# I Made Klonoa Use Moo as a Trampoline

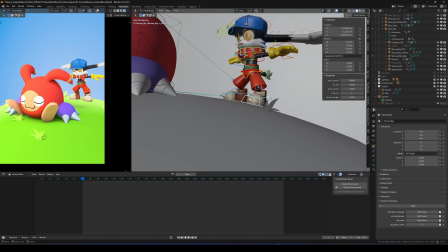[8:15]
Him staring at Moo with excitement. Posing a key pose is always a challenge for me.
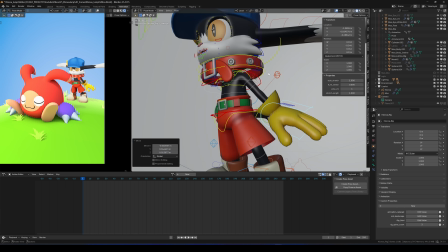[8:21]
The hardest part is searching for the appeal of the pose. I want viewers to look at Klonoa and instantly read these things from this pose. Energetic, playful, curious, that childlike innocent wonder.
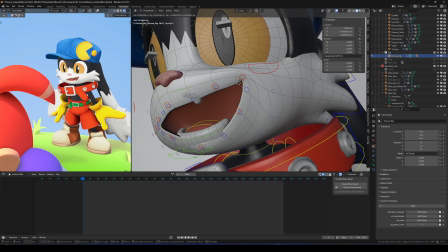[8:34]
If I believe that the pose I made is showing those things, then it's good.
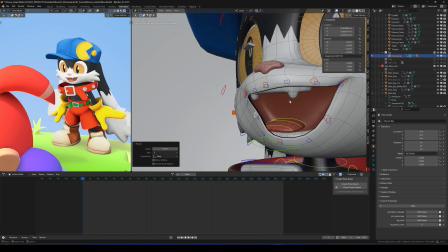[8:39]
That means I found the appeal. It's kind of interesting how we can't fool ourselves.
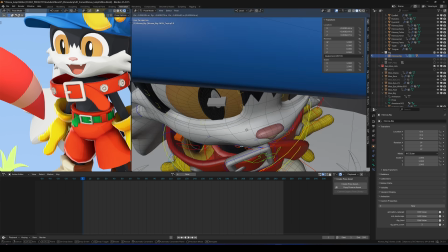[8:46]
People lie or put on personas for many reasons, but they can never really trick themselves.
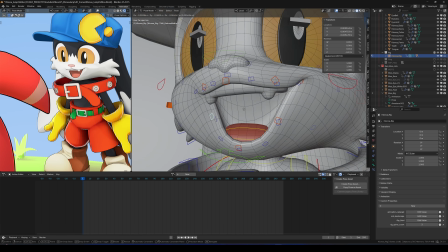[8:52]
Humans are fascinating creatures, huh?
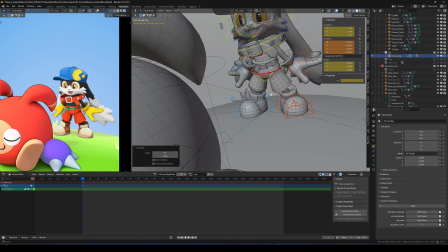[8:55]
Sometimes I get a bit lost in my thoughts like this, but animation relies heavily on human behavior, especially when your character is anthropomorphic.
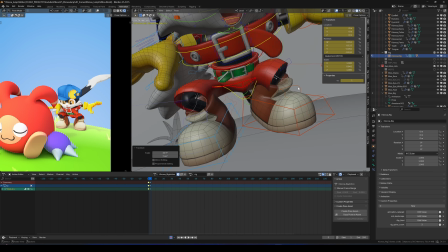[9:04]
They all have human traits, and that's what makes them interesting.
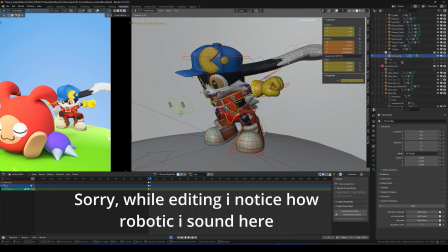[9:10]
Animation is basically just mimicking those behaviors, but in fiction.
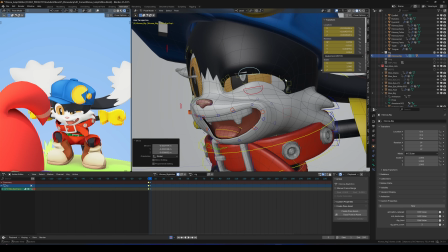[9:15]
Alright, let's talk a little about keyframes. We need to keep that earlier idea about Klonoa in mind.
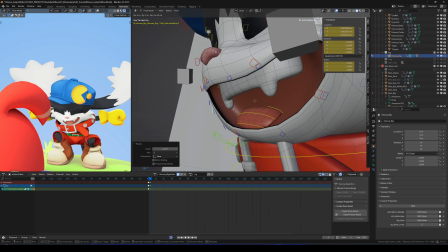[9:21]
Every time we make a new pose, we should ask ourselves,
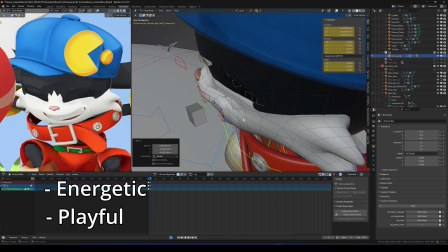[9:24]
does this pose still show energetic, playful, curious, childlike innocent wonder?
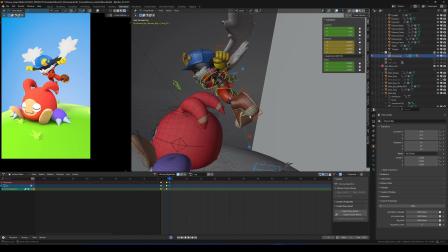[9:30]
If the pose shifts away from that, then something must have affected Klonoa's state of mind.
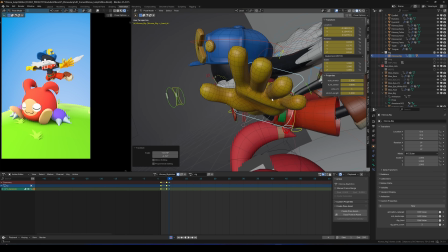[9:36]
And if that happens, we need to explain what caused that change.
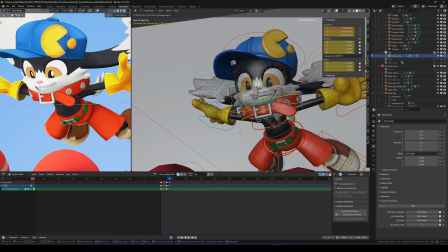[9:42]
Explaining things can be a pain, so for this animation, I want to strictly keep the same vibe throughout.
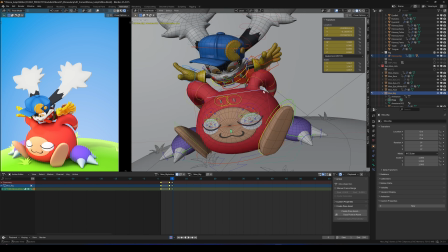[9:49]
Truth to be told, even though I work as an animator, I still don't fully understand all the technical terms people use.
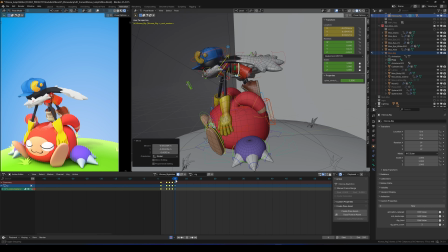[9:56]
I just learn the fundamentals and improvise with intuition. I mean, we all have a visual library built up in our heads, right?
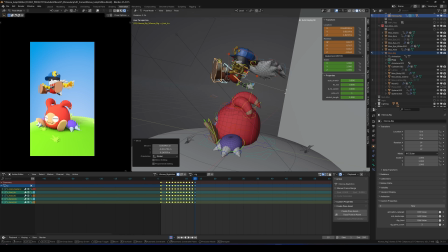[10:05]
So when I talk about keyframes, what I really mean are checkpoint poses. Most of these poses already tell the story.
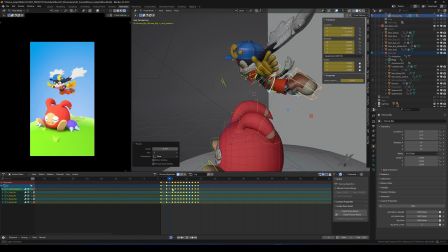[10:13]
For example, just by looking at Klonoa's first pose, you can understand what's happening.
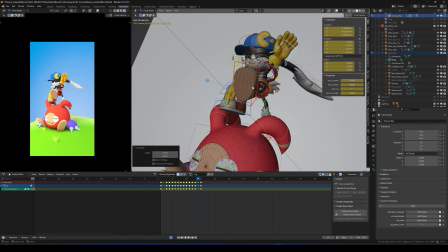[10:18]
The rest of the keyframes are more about how the action is performed.
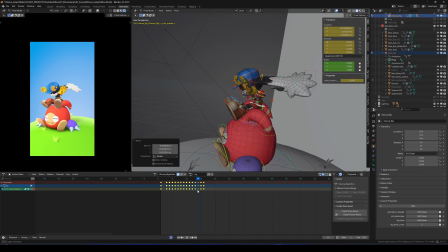[10:23]
They help me place timing and get the sense of motion. I'm not a very technical person, so I try to simplify everything in a way that makes sense to me.
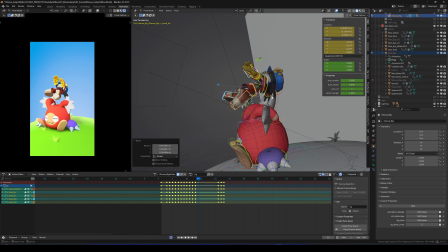[10:32]
After setting my checkpoint frames, I start thinking about how Klonoa gets to that first pose.
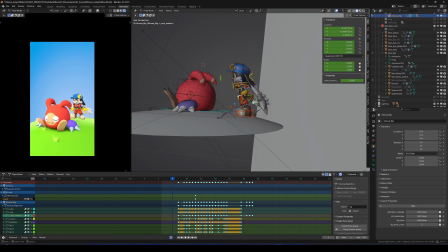[10:37]
We could do something completely absurd, like him jumping in with a parachute,
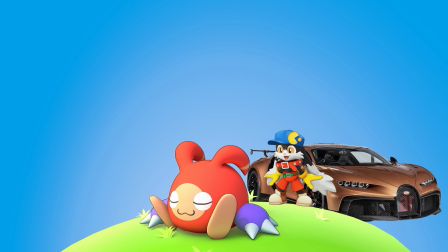[10:43]
arriving in an orange Bugatti, or just appearing out of thin air.
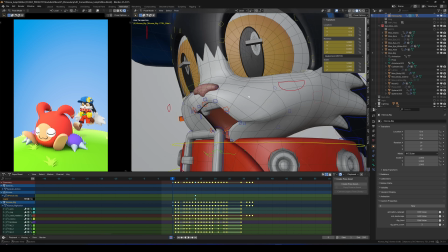[10:47]
Those kind of things can be funny because they're sudden and unexpected, but for this animation,
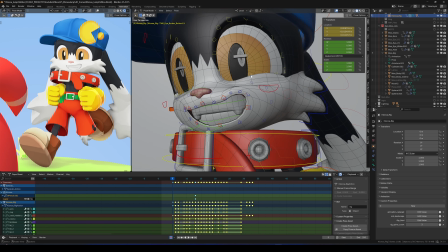[10:52]
I want things to feel grounded and simple, so having Klonoa run into the scene feel like the most logical choice.
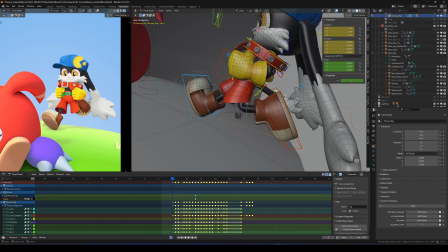[10:58]
It also keeps that original vibe, energetic, playful, curious, childlike, innocent wonder.
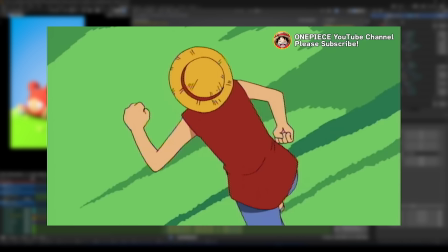[11:03]
At first, I thought about making him run like Luffy from early One Piece,
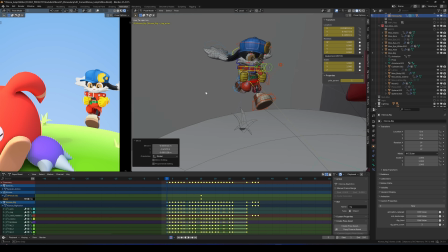[11:08]
but then my lazy brain kicked in and I thought, why not keep his arms close to his torso, Kind of like Pocoyo.
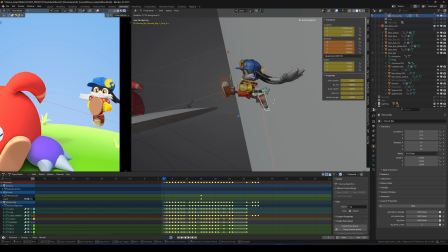[11:15]
So yeah, I decided to steal reference Pocoyo's run style.
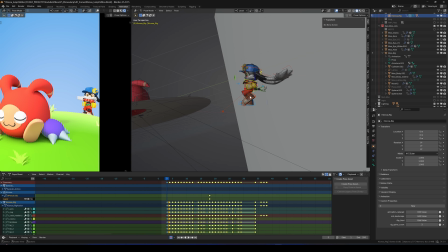[11:21]
That way I don't even need to animate the arms.
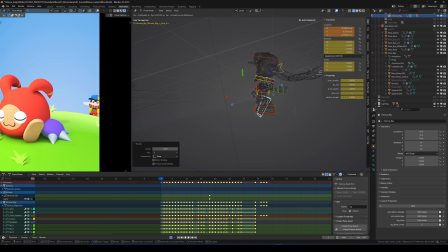[11:23]
It's easy to make, looks energetic, and feels very cartoonish, which fits perfectly here.
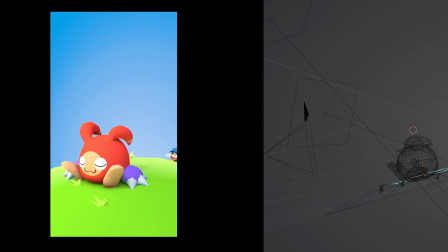[11:30]
Wait a second, this reminds me of something.
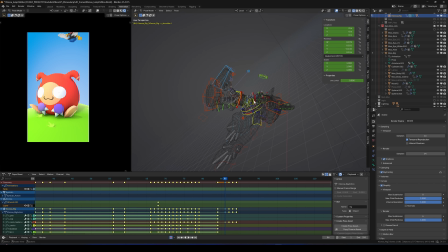[11:37]
Next, I think about how Klonoa exits the scene. That part is a bit easier since there are fewer frames.
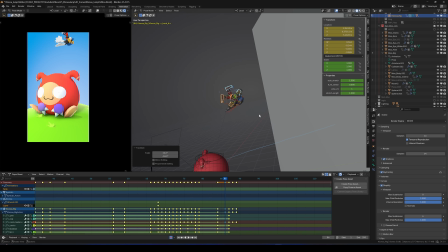[11:43]
Having a character fall from a height can feel a little dark, so I want to keep it playful and light.
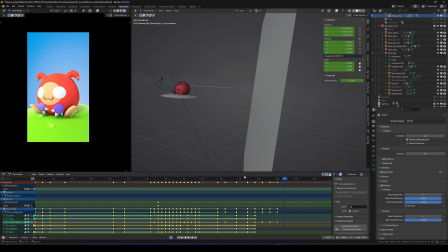[11:50]
So for this part, let's reference Puss in Boots' spinning move.
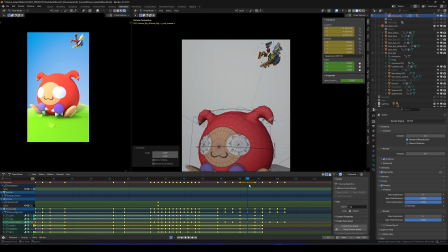[11:55]
Now with all the before and after poses in place, we can roughly see what happens when I press play.
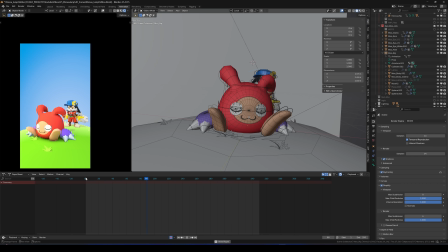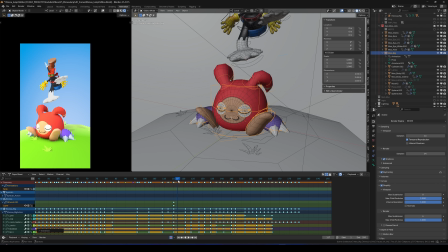[12:07]
Yeah, it kind of looks like Klonoa is abusing Moo. So clearly, we need to fix the timing.
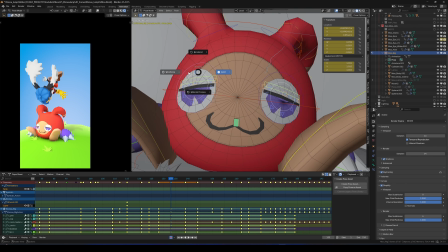[12:12]
That mostly means moving keyframes around. So here's a tiny tip I use all the time in the timeline.
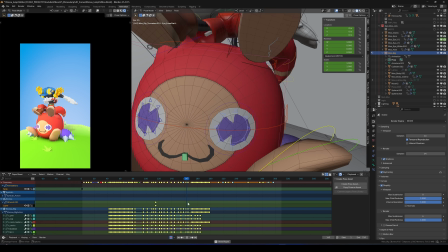[12:18]
You can select your keyframes and press E to move everything before or after the playhead.